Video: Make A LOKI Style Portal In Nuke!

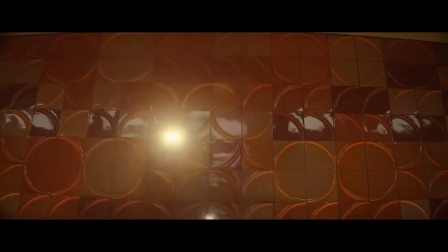(0:02)
Hey guys, today we're going to be looking at how to create a Loki style portal with a dog walking through it.
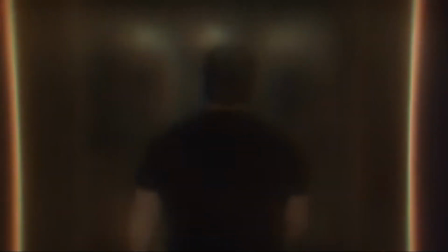(0:08)
I was mainly inspired by Filmright's version of this effect. They actually created theirs in After Effects.
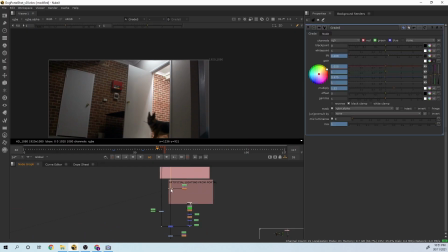(0:14)
I wanted to show you how to do this primarily in Nuke. As a compositor, if you're going to be working in a studio, it's more than likely you'll be using Nuke, and it's important to learn how to basically do what you need to do in that software specifically. The reality is that most studios these days are using Nuke. I guess we should just jump straight into it.
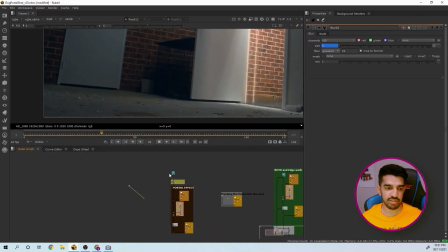(0:33)
The way I've actually broken up the tutorial is I've separated my Nuke script into basically 4 segments.
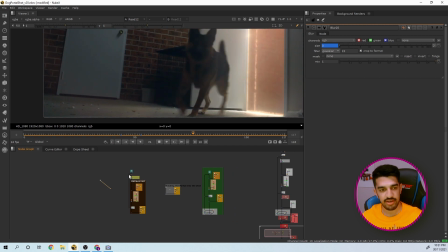(0:40)
The first one being the actual portal effect and how we created it and all the creative mindsets through it. Then how to actually track the portal into the shot. And then after that, we looked at some of the roto and edge work,
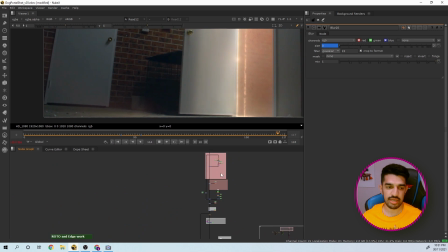(0:56)
and then finally the most important part of the shot is how to actually integrate your portal
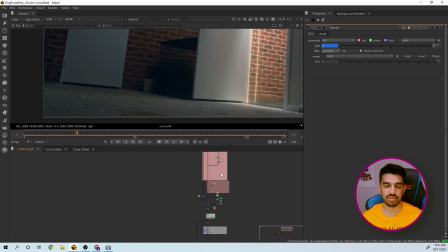(1:02)
into the plate and make it look like it actually belongs in there. So we're going to include some lighting effects, some reflections, and just overall optical things to really sell the shot and make it look like it belongs in the plate even though it doesn't exist.
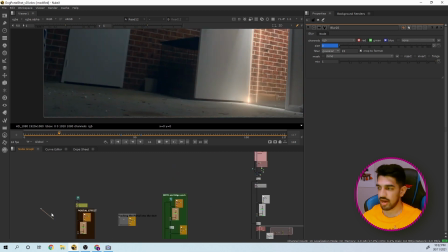(1:17)
So before I even start this, I wanted to look at some reference.
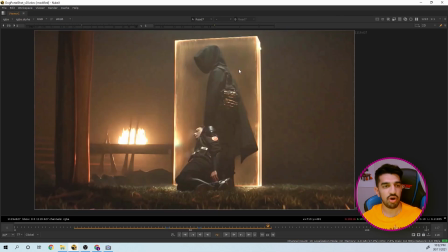(1:22)
So I just pulled up an image of the actual show. We've got this orange illuminated kind of cube that's got these bright edges around it, and it's got this frosted glass effect and a little bit of chromatic aberration showing through it.
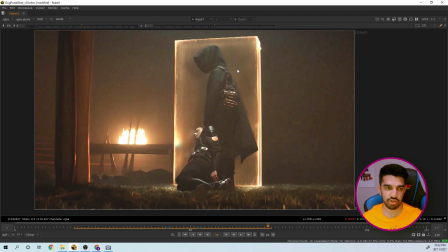(1:36)
Now, I'm guessing the way they did it in the show is they used a lot of CG and 3D effects, but we're going to be looking at how to do this completely in Nuke as a 2D effect.
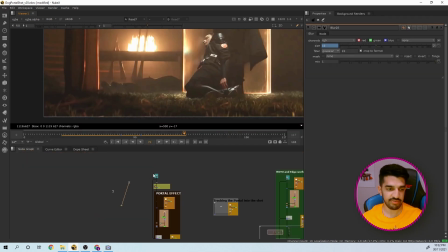(1:47)
Looking at the first section of the tutorial is how to start creating the effect.
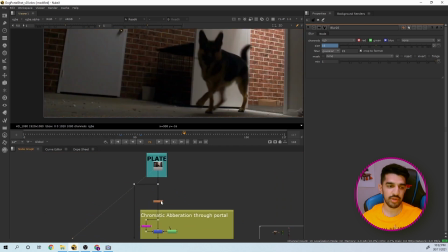(1:53)
I've got the plate at the top, and what I started with is a basic blur node, and I've animated it turning on at the right time that I wanted the actual portal to turn on.
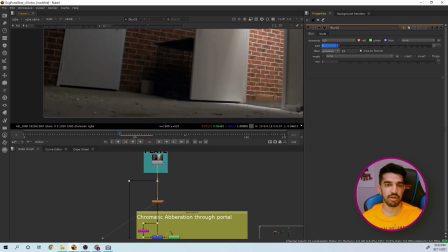(2:02)
So you can just keyframe the blur size to start from 0 to however much you want.
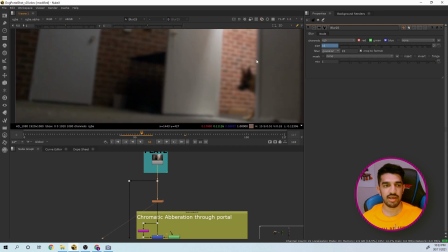(2:08)
In my case, I did 16% because I didn't want to lose all this brick detail, just so we can have some sort of idea of what's behind.
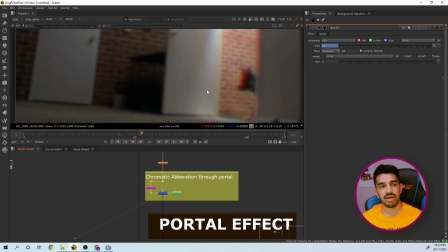(2:17)
Then after that, I wanted to have some kind of splitting of the RGB channels, so I added a chromatic aberration effect.
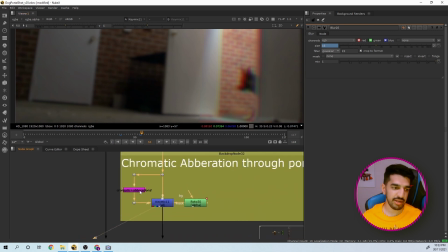(2:25)
Nuke by default doesn't actually have a chromatic aberration node, so you might need to find one off Nukepedia for free. There's plenty out there, and they're very easy to use, so I would suggest you go find one that works for you.
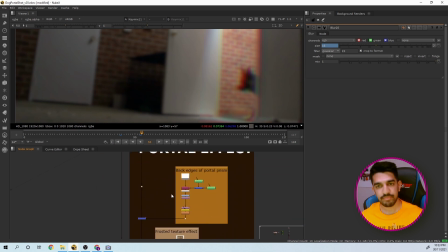(2:38)
And then after that, to create the actual prism, I started off with the back edge of the prism,
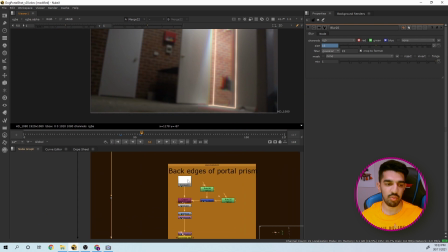(2:48)
like this. And it's basically just a white constant with the rotor shapes plugged
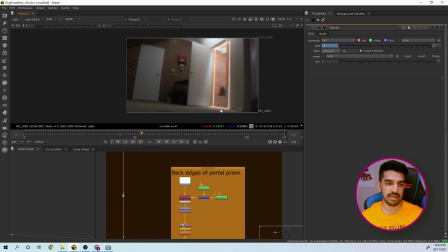(2:54)
in as these open splines in a very thin shape, and the base color of it is white, and I've added the glow as being an orangey, kind of a pastel orange color.
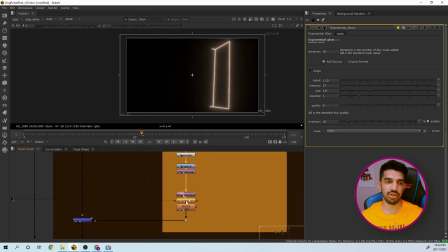(3:07)
And then I've added a very subtle exponential glow to it, just to give it a nice bloom effect.
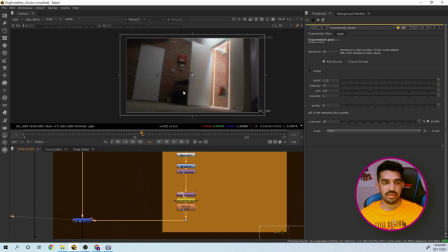(3:16)
So that's the back edges of it.
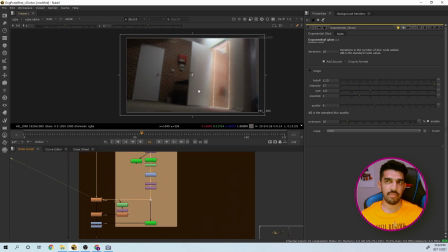(3:18)
And if we look below here, to create the actual frosted glassy effect, it's basically just a blur node,
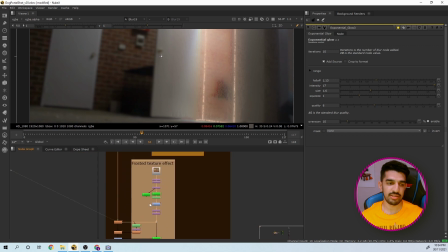(3:25)
and I've got the mask input plugged into a luminance key,
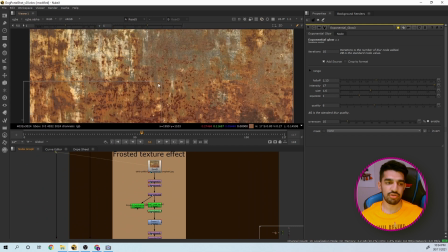(3:31)
which is also plugged into a sort of rusted steel iron texture.
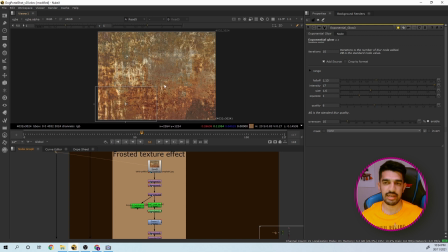(3:37)
You don't need to use specifically an actual stock photo of iron or anything like this. You can even use a noise node to drive this look. I just preferred this because it's kind of a little bit chaotic.
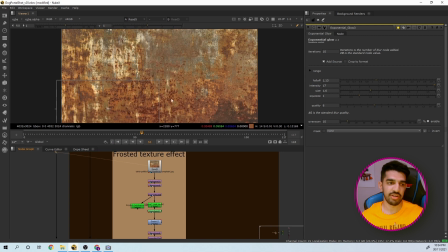(3:48)
It's got some irregularities to it, and I just like the way it looks.
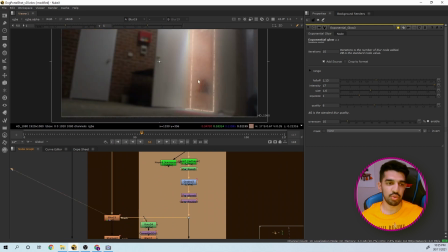(3:53)
And if you look, you might need to tweak how this looks based on what stock photo you're using, how big it's going to be in the shot, and how visible you want the actual granular detail to be.